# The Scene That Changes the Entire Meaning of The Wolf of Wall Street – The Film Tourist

Hey guys, so this is the launch of the first Wisecrack pilot for 2018. We've got a couple of them in the works. We've been working really hard on them, but most importantly, we want to know what you guys think. So let us know what you think in the comments and enjoy the show.
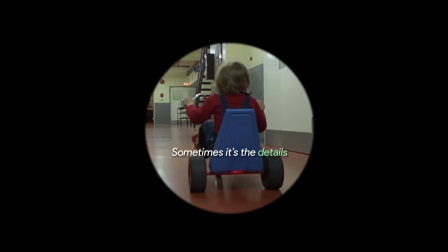Sometimes it's the details of a film that matter most, like a single shot,
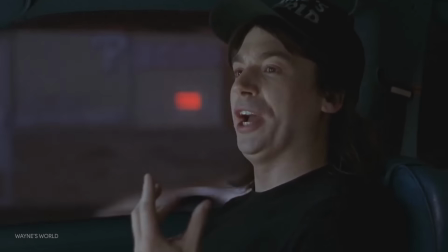a needle drop, I see a little silhouette, a line of dialogue, he's looking at you, kid, a sudden cut.
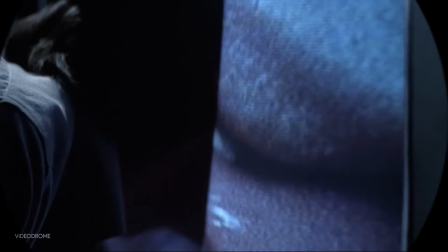What seem like insignificant choices often say more in under 20 seconds than other films say in 2 hours.
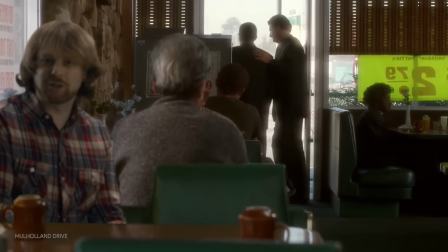In this new format, we'll be studying these seemingly trivial pieces, revealing how even the smallest element can bring layers of meaning to a piece of art.
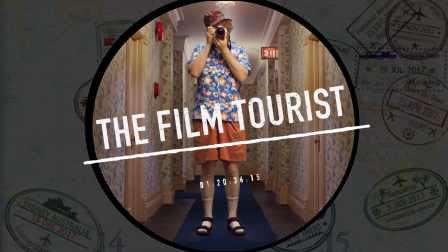Welcome to Wisecrack's The Film Tourist, The Wolf of Wall Street.
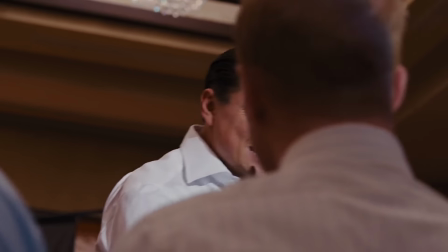Sell me this pen. Sell me this pen.
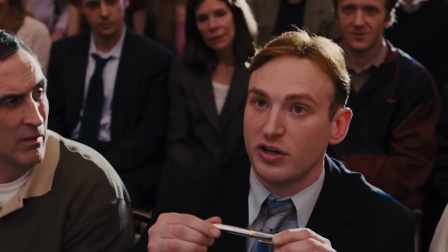The closing shot of The Wolf of Wall Street.
This pin works, and I...
Just a simple push in and crane up.
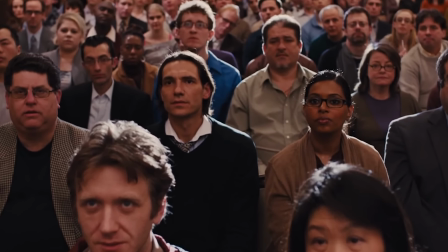Well, what if I told you this shot changes the meaning of the entire film?
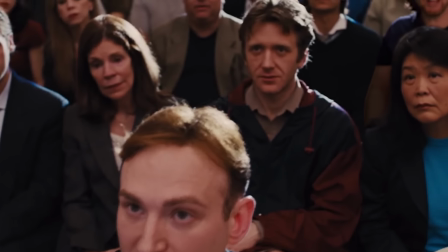This pin works, and I personally love...
As a client describes the pen, his voice drowns out and solemn music kicks in.
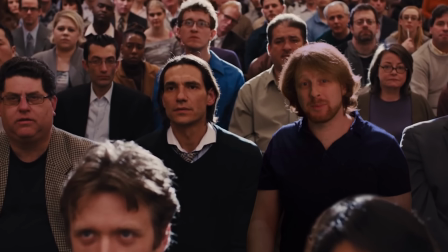Up to this point, the film has utilized poppy, upbeat hits to underscore the debauchery.
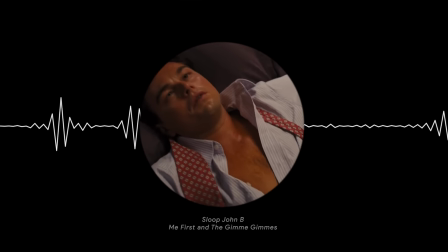The amnesia phase.
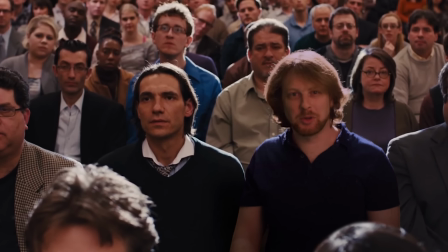So why the sudden shift to something more serious and meditative? For most of its 3-hour runtime, The Wolf of Wall Street revels in Jordan Belfort's excess.
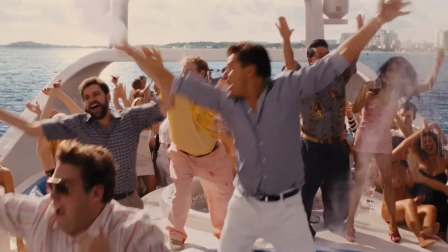His yacht, his women, his drugs, his parties. The lifestyle paid for by defrauding investors.
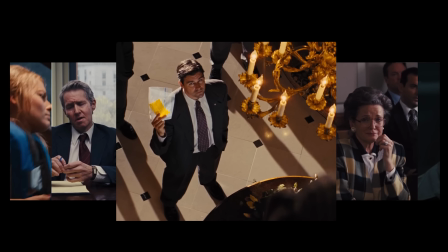That is, until the FBI circles in, seizing Belfort's cash and sending him away to prison for 4 years.
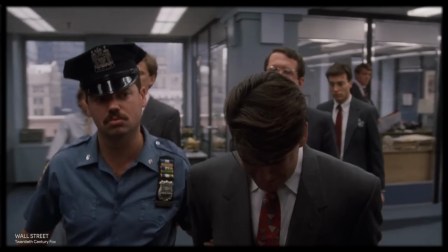But unlike similar films where the corrupt Wall Street broker gets locked up and justice is served,
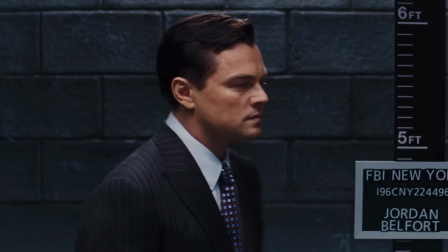The Wolf of Wall Street is absent any overt moralizing. Belfort's prison time is a cakewalk, and he doesn't even serve his full sentence.
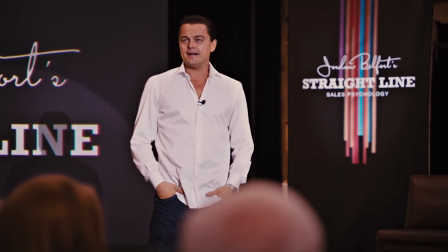In the end, nothing has changed. Belfort is still selling, and the people, well, they're still buying.
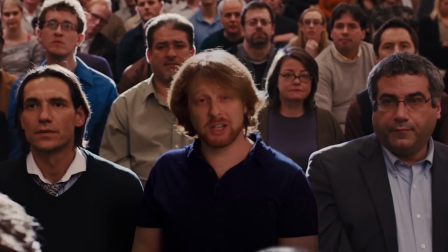But this is just the tip of the iceberg. The final shot can be interpreted in a number of ways, but here are our three favorites.
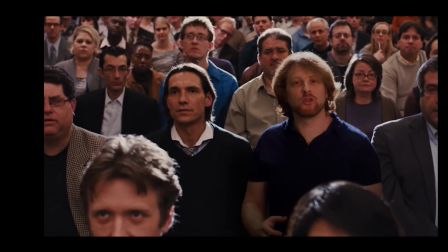One. The final shot holds up a mirror to us, the moviegoers viewing the film.
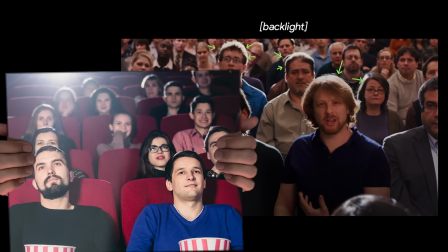Notice there's a backlight behind the seminar that evokes a projector shining on the back of an audience.
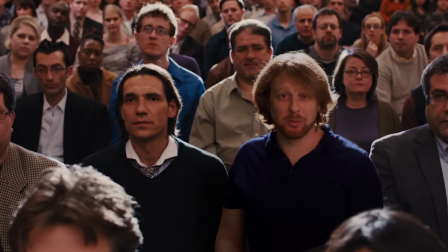So what does this mean? Well, it may be easy to lay the blame solely on Jordan for all the moral depravity in The Wolf of Wall Street.
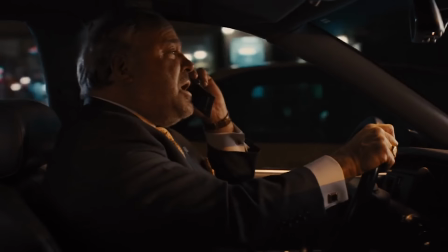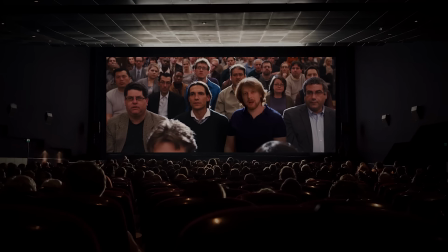But perhaps the final shot lays the blame not only on Belfort, but on us and the culture that allows and encourages his behavior.
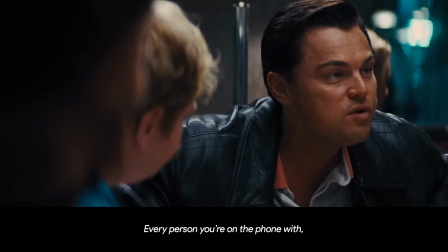Might divorce me, but yeah, let's do it.
Early on, Belfort says, every person you're on the phone with, they want to get rich, and they want to get rich quickly.
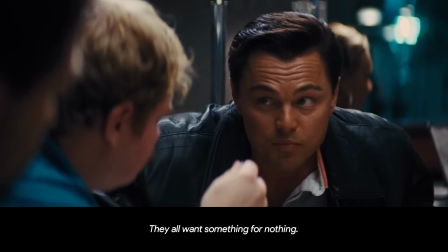They don't want something for nothing.
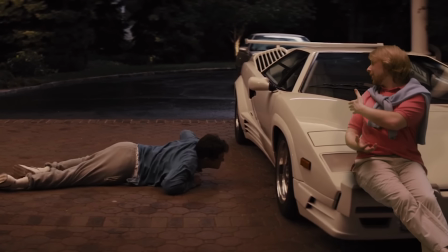We may feel dignified because we're not crawling on the ground f***ed up on Quaaludes, but truth is,
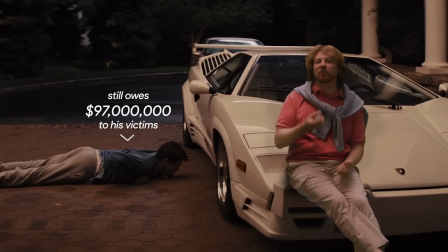Jordan's scam wouldn't work if we didn't share his dream of getting rich quickly, wanting something for nothing. We all want to be just like him. Scorsese is essentially calling us out.
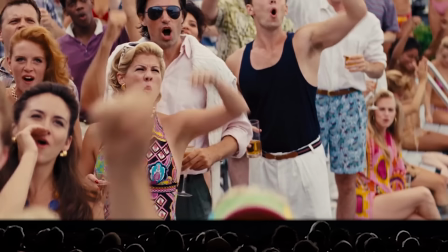We've just spent 3 hours partying with Jordan, laughing and reveling in his exploits. It's no wonder Jordan doesn't suffer any punishment in the end, because, after all, we revel in everything he does, living vicariously through him, wishing that we could live his life.
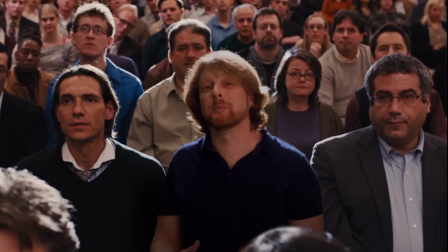Two, to all these people staring intently at one person hanging on his every word remind you of something?
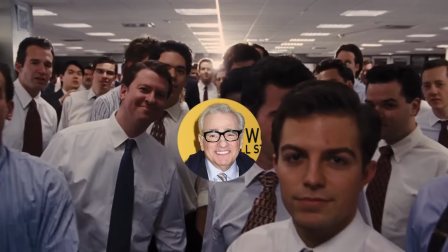Yeah, we're gonna go there. Scorsese, a devout Catholic, has spent much of his career exploring faith in his films.